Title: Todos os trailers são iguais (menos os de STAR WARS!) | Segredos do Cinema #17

Nos últimos anos, a gente tem reparado que a maioria dos trailers dos grandes lançamentos do cinema tem mais ou menos a mesma fórmula.
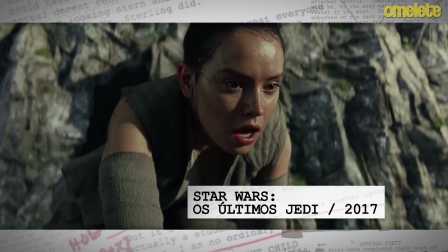Eles contam muita história do filme e são bem parecidos entre si. Mas os filmes da franquia Star Wars sempre lançam trailers que vão na contramão dessas regras e nos surpreendem. Então, nesses Segredos do Cinema, a gente vai entender o passo a passo do porquê desses trailers serem tão repetitivos e porquê que os trailers de Star Wars são tão incríveis e diferentes.
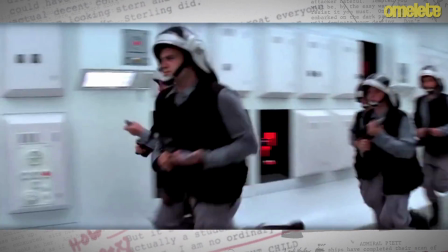Até o final dos anos 90, os trailers dos filmes eram narrados por uma voz externa, que não era de um personagem ou tinha conexão com a história.
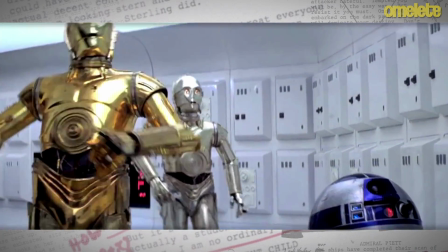Era sempre uma voz grave, que servia para introduzir os heróis e explicar a trama.
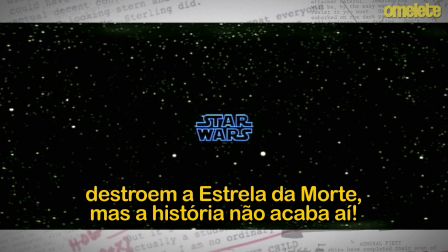Luke Skywalker e Han Solo rescuaram a princesa, destruíam a estrela, mas a sua história não terminou lá.
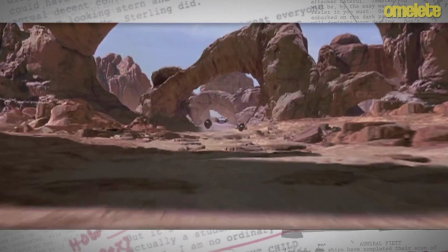Em 98, depois do lançamento do trailer de Star Wars Ameaça Fantasma, os trailers passaram a deixar de lado o narrador e introduzir letreiros.
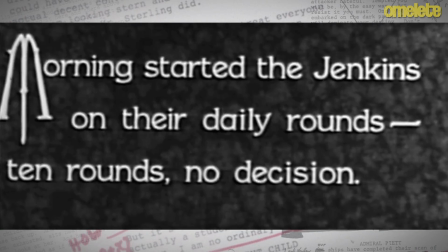Assim como os filmes mudos dos anos 20, só que usando recursos muito mais imagéticos e muito menos literais.
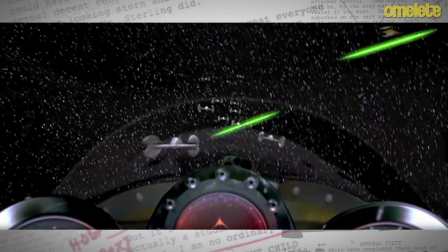Um novo estilo transformava o trailer em filmes curtos, e as meras peças publicitárias se tornavam experiências dramáticas por si só.
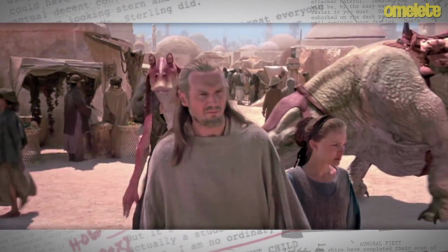O trailer de Ameaça a Fantasma também foi um marco porque foi o primeiro a ser lançado na internet. A própria Lucasfilme subiu o vídeo em uma plataforma que disponibilizava o download gratuito.
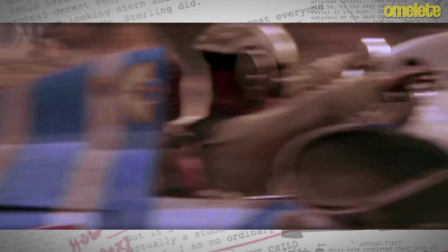Assim, os fãs tinham a oportunidade de assistir ao trailer o quanto quisessem.
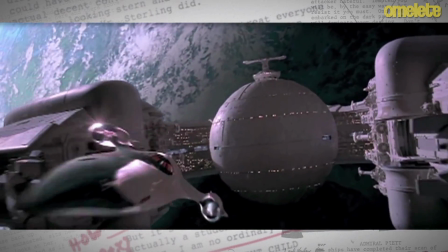Dissecaram o vídeo imagem por imagem, criaram teorias e uma expectativa enorme acabou sendo criada Mas o filme não correspondeu
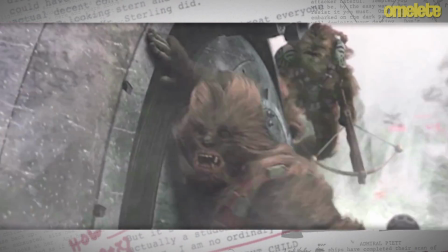Tanto que em A Vingança do Sith, lançado em 2005 A Lucasfilm preferiu evitar ser acusada de ingrata surpresa nos cinemas
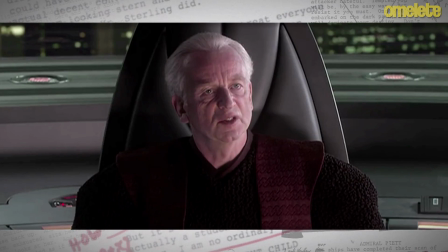Como tinha acontecido com o episódio 1 A produtora optou por um trailer bem espetacular Mas que já entregava toda a história na prévia Desde então,
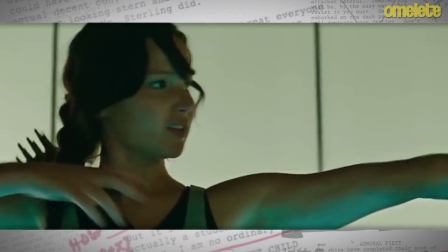essa tem sido a estratégia de produção de trailers de grande parte dos blockbusters lançados nos cinemas.
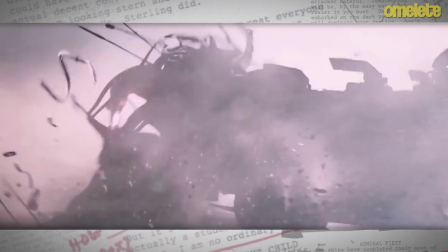Pode reparar, com algumas variações, todos os grandes filmes obedecem a seguinte fórmula.
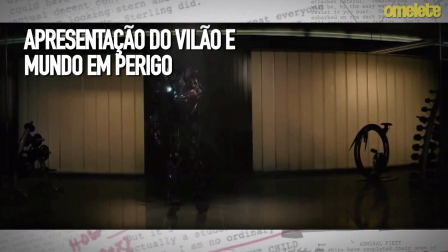Primeiro, uma tomada geral do lugar onde a história acontece. Em seguida, a gente conhece o vilão e aí a gente descobre o que está sendo colocado em risco.
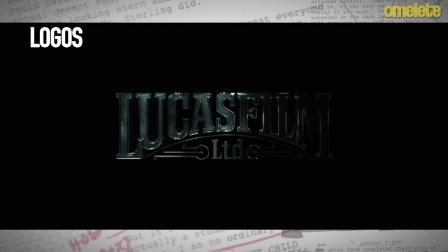Aí entram os logos dos estúdios e depois imagens encobrindo falas vagas e misteriosas.
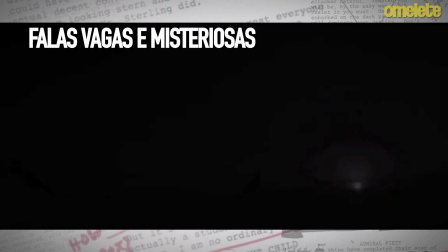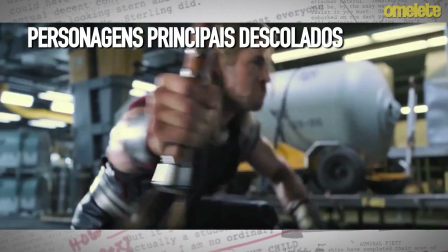Os personagens principais aparecem da forma mais descolada possível. Mas fala sobre uma série de imagens.
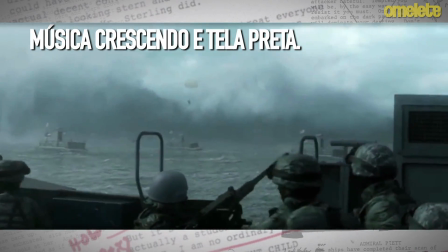Uma música crescendo e tela preta.
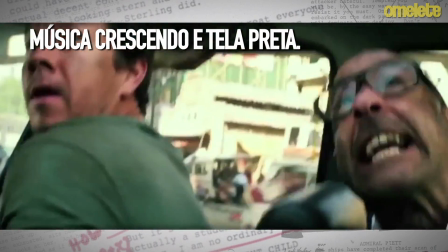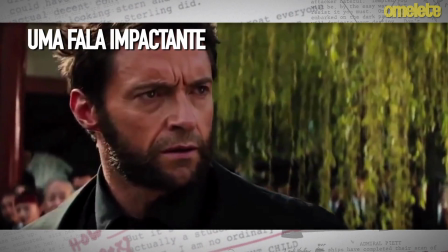Silêncio. Uma fala impactante.
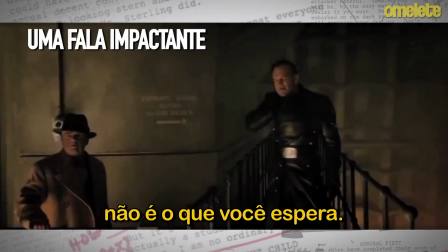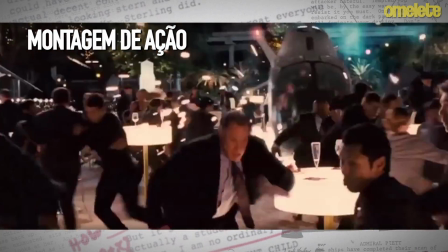De novo. Agora começa a montagem de ação. São todas as explosões, cenas de ação, tiros, lutas, tudo de mais espetacular que o filme vai te oferecer.
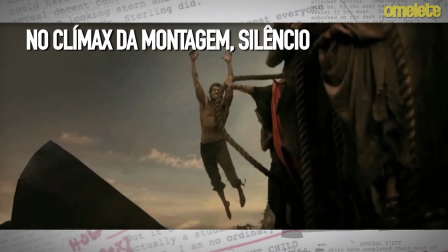No clímax da montagem, silêncio de novo. Mais uma fala de impacto.
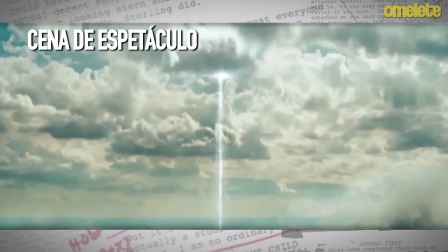Uma última cena de espetáculo. Pronto, título do filme.
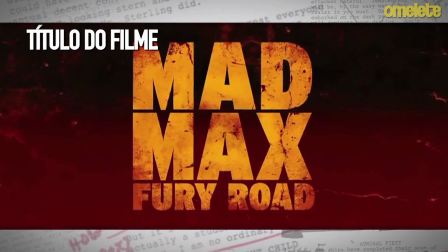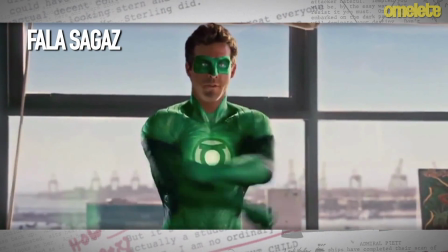E pra fechar, uma fala engraçada, ou inteligente.
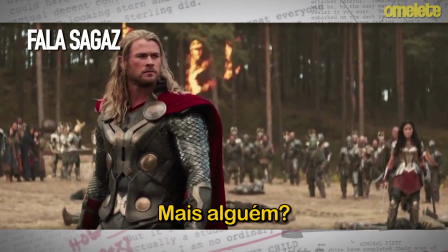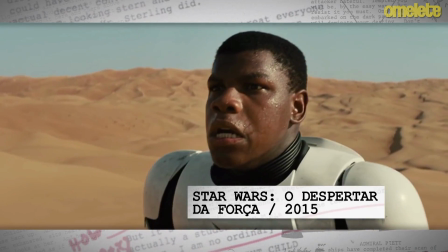Só que aí veio o despertar da força As imagens prévias do sétimo filme da franquia
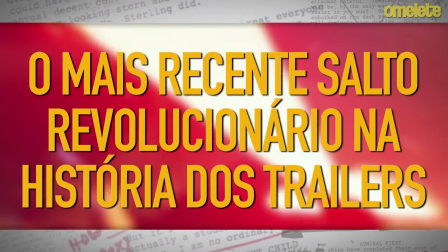representam o mais recente salto revolucionário na história dos trailers Pela primeira vez,
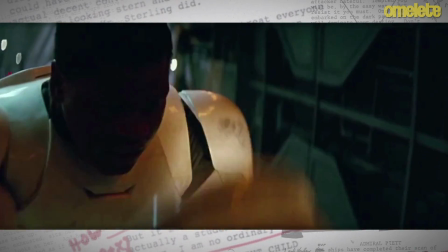o público era instigado de verdade Depois de anos de trailers que davam informações demais Por mais que o filme tenha lançado teasers,
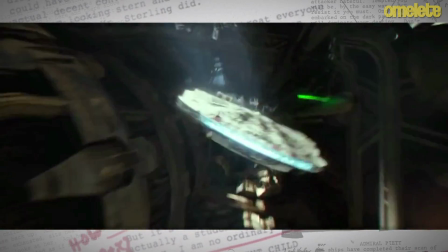trailers, clipes, comerciais de TV e featurettes O espectador estava diante de uma enxurrada de novas imagens que não entregavam nada Mesmo que tenha visto muito,
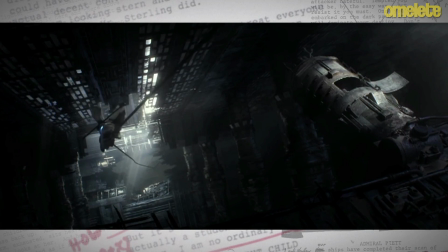o público não tinha a menor ideia da história do filme. Isso é levar a expectativa do espectador ao ponto mais alto possível.
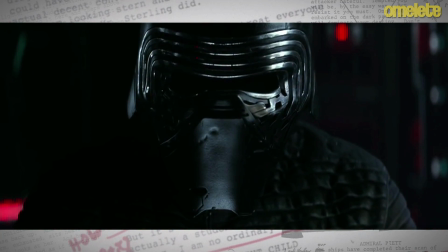E dessa vez, o filme entregou.